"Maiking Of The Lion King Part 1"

In the original production design concept, there was an idea of being much more
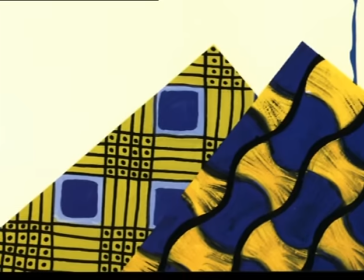design-oriented with the landscape to try to evoke African patterns of fabrics and textiles.
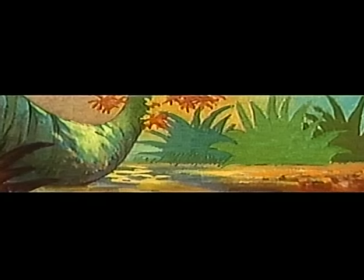It made the film seem a little bit removed and made it a little bit too abstract. And so we've moved away from that idea to this notion that what we were creating was this epic movie,
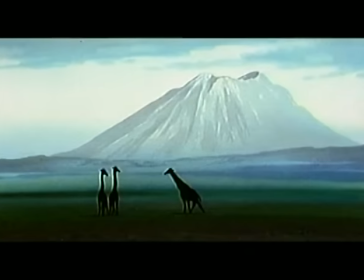and what we needed was a landscape that would be suitable for really bringing out the kind of scale and the grandeur
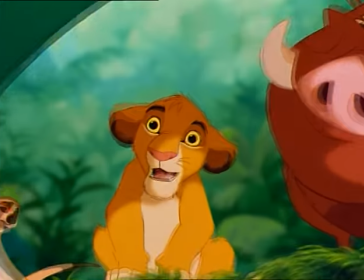of Africa.
Welcome to our humble home. You live here?
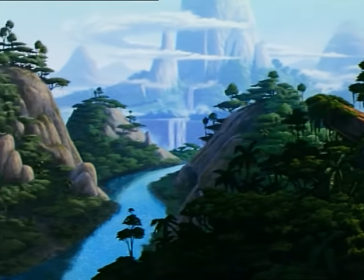We live wherever we want. It's beautiful.
With the background styling, I think they wanted to capture the mystical
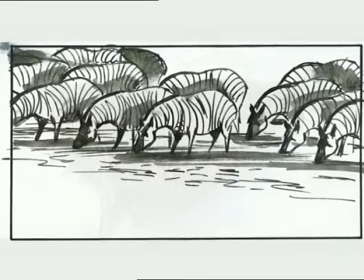atmosphere of this continent, you know, of Africa.
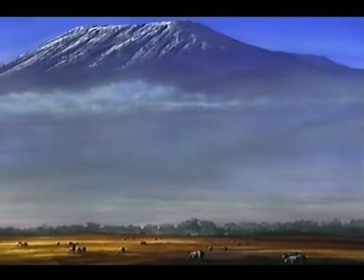I did some designs with this, you know, Kilimanjaro at the bottom of the mountain, these tiny little elephants, you know, they're passing by,
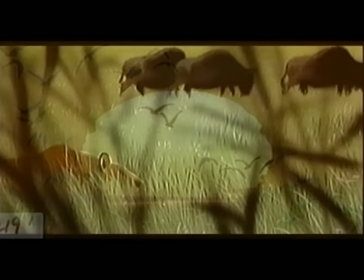and these beautiful sunsets and grass in the foreground, and then some hidden animals in the background playing with focus and out of focus.
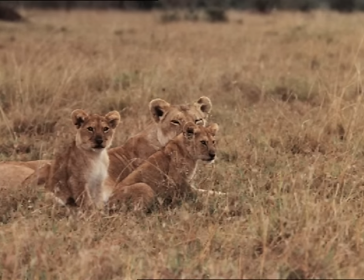I mean, there was so much you could explore. It was endless. The image of the plains of the Maasai Mara, the broad flat plains and the flat acacia trees, has been used so much.
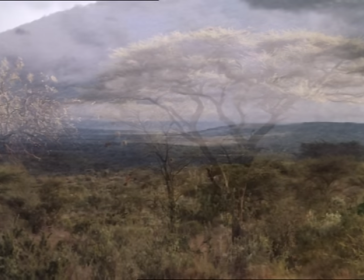And as we traveled around Kenya, there's such a variety of landscape.
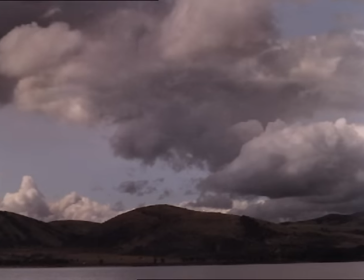The mountains, the rainstorms that come over, all the different plant life.
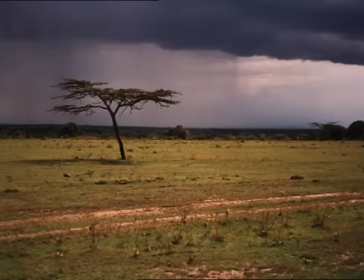It was really refreshing to go there and see Africa up close. And all of the photographs we took, a lot of them made their way to base our backgrounds on. All of our colors were inspired by Africa. Not just the natural colors of Africa,
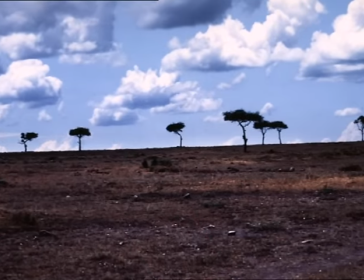I mean the vivid blues of the sky and the tan russet colors of the savanna. I don't know whether it's just because there's no smog or what, but the colors just seemed extra intense.
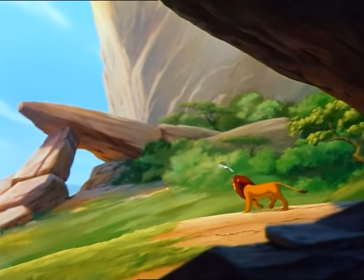And we tried to bring that back into the movie as best that we could. And even little Pumbaa, you know, he's bright red.
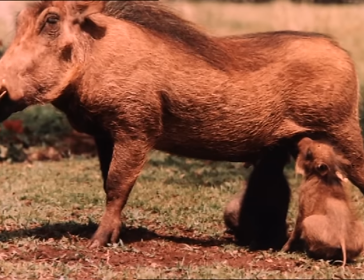Well, you'll see in some of the pictures, those little warthogs were bright red. They roll in the dirt, and the dirt was bright red.
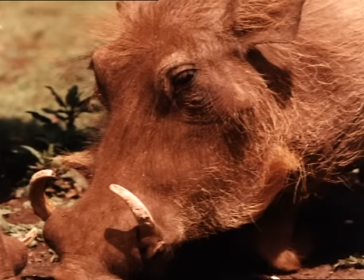And they'd come out, and they looked like Mother Nature had gone wrong for a second, you know, but they really looked that way.
Slimy yet satisfying.
We're also inspired by a lot of the tribal art. If you study
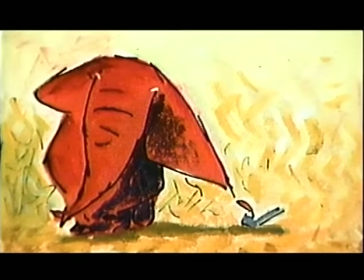Can't Wait to Be King and see Chris Sanders' work and the way he stylized that,
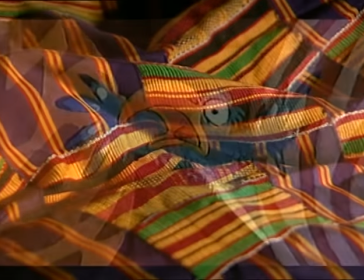and the playful kind of childlike view of Africa, it's heavily influenced by textiles and paintings and African art. It allowed me to feel okay about going completely crazy with the color and getting really bold and very solid with the color.
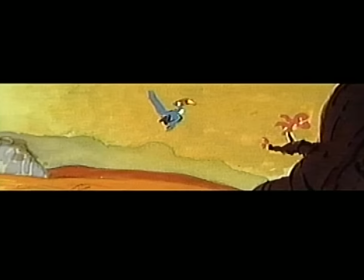The place itself, Africa, has a weight to it, and you could embody that in the color and the production design in its own way.
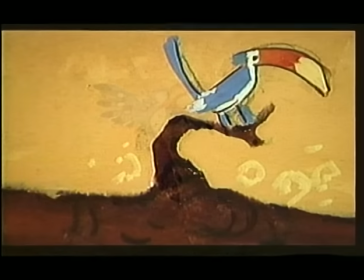And if we took one thing back from Africa, really that was it.
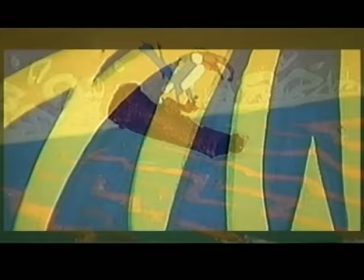And it manifested itself in The Lion King as bold emotion, bold color, and really bold choices no matter what we were doing.
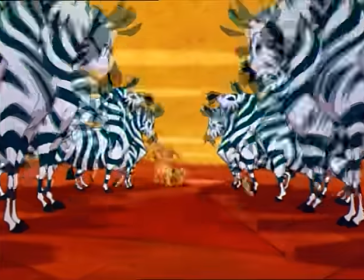Oh, I just can't wait to be king.
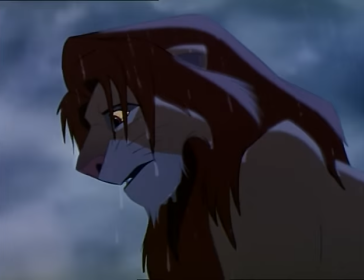If you look at the end of the movie, which is very kind of epic and profound, and the movements of weather patterns and all,
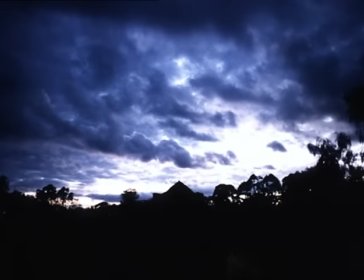that is, it's an odd mixture of what we observe from Africa mixed with kind of King Arthur mythology of, you know, with the good king comes the spring and the bounty, and with the bad king comes the, you know, the rain and the drought.
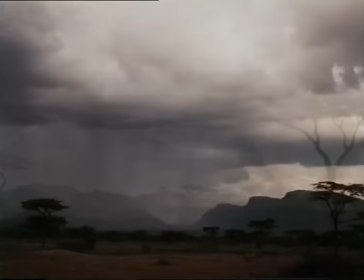And those kinds of like seasonal movements are as much influenced by Africa as they are just by kind of classic mythology and storytelling. That really is about trying to distill something and trying to heighten it and trying to mythologize it.
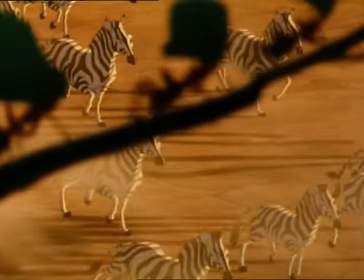The communication is that it becomes real for people, not because it is literally real, but because it captures the spirit.